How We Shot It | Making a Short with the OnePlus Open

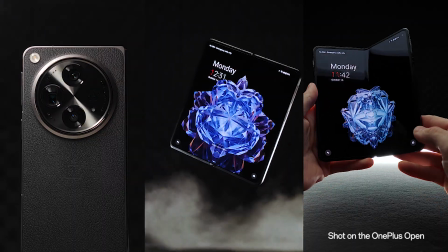(0:00)
You don't need a DSLR or mirrorless camera to capture amazing photos and videos.
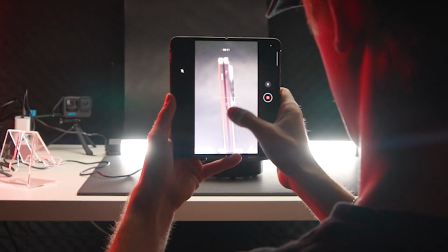(0:04)
And to prove it, we decided to stage a little shoot with the OnePlus Open. Yes, we're making a video of the OnePlus Open on the OnePlus Open.
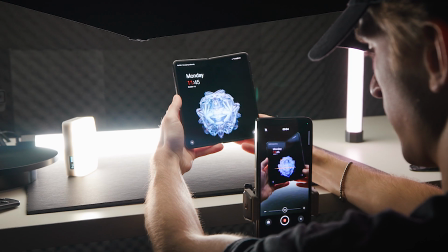(0:12)
It's Openception. This thing has some monster specs, and if you want to dive in deeper, check out the video linked here.
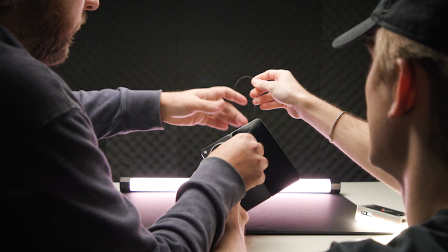(0:19)
But as we always say, specs are only half the story. Your unique style and creativity are really what can kick your content up a notch.
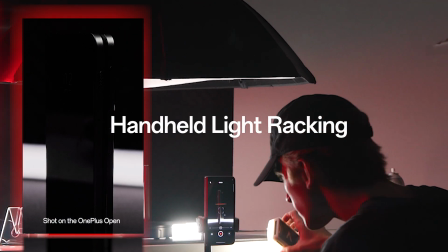(0:27)
For us, this starts with lighting. I like taking handheld light sources and racking them across the phone to add some motion.
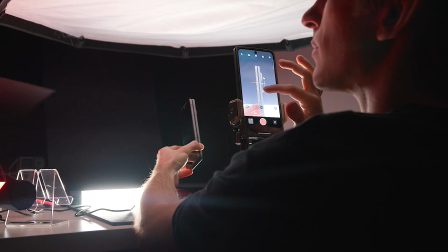(0:34)
Having a few RGB lights on hand really opens up your creative possibilities, like backlighting your shot for slick silhouettes or adding an edge of vibrant color.
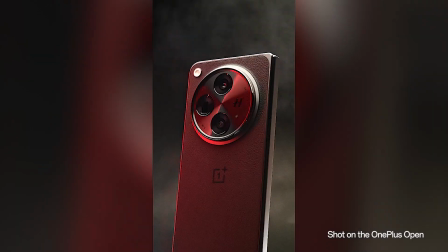(0:43)
The biggest hurdle here is controlling your reflections. Nothing tanks a product shot quicker than seeing me reflected in the glass.
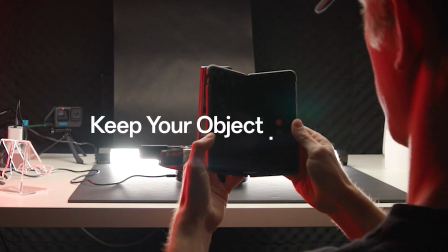(0:50)
I like to keep my subjects in motion, whether that's using the optical image stabilization on the Open to dolly in,
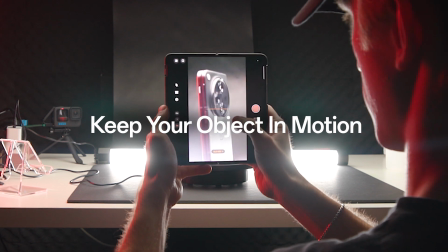(0:57)
or putting a static object on a rotating stand. We have a motorized one here, but even a lazy Susan could work.
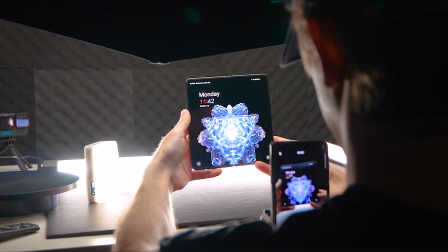(1:03)
One awesome feature about the OnePlus Open is its super slow-mo capabilities,
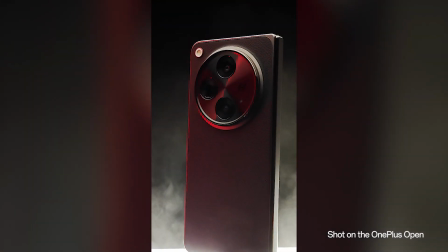(1:08)
with 1080p up to a whopping 240 frames per second.
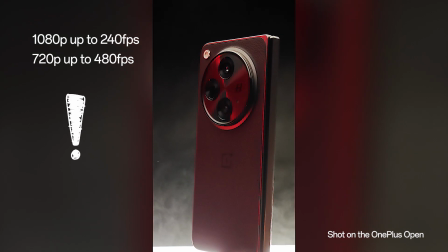(1:13)
Notice how it enhances the drama of the atmospheric aerosol we use to add texture to this shot.
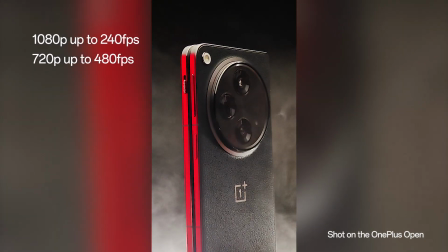(1:18)
Finally, experimentation. The more things you try, the more you learn, and more tools you'll have in your arsenal.
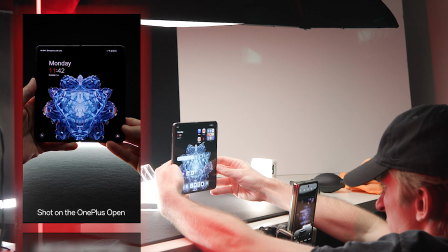(1:23)
I really wanted to recreate the 3D floating effect you see in phone commercials, but without CGI.
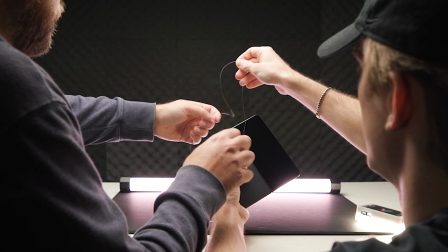(1:29)
And all it took was some transparent fishing line and patience to nail the shot. So that's a bit about our process and how we brought this piece to life, all shot with the OnePlus Open.
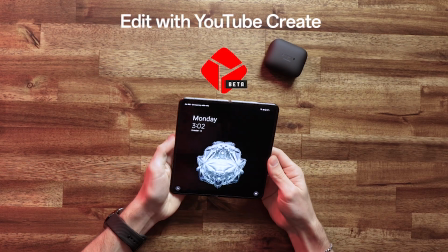(1:39)
Keep an eye out for our upcoming video where we'll walk you through the editing process.
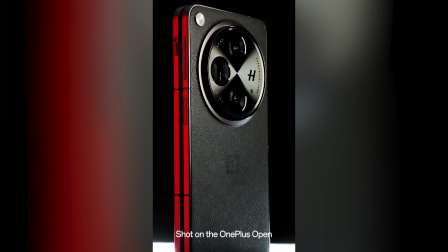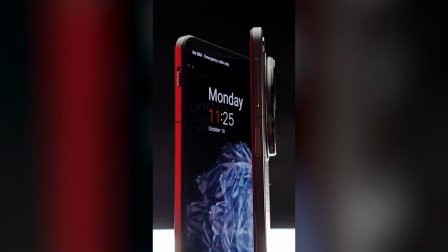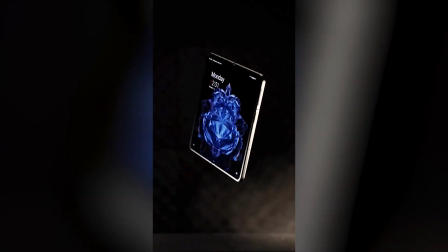(1:54)
Drop us a link to your OnePlus Open creations below, and thanks for watching.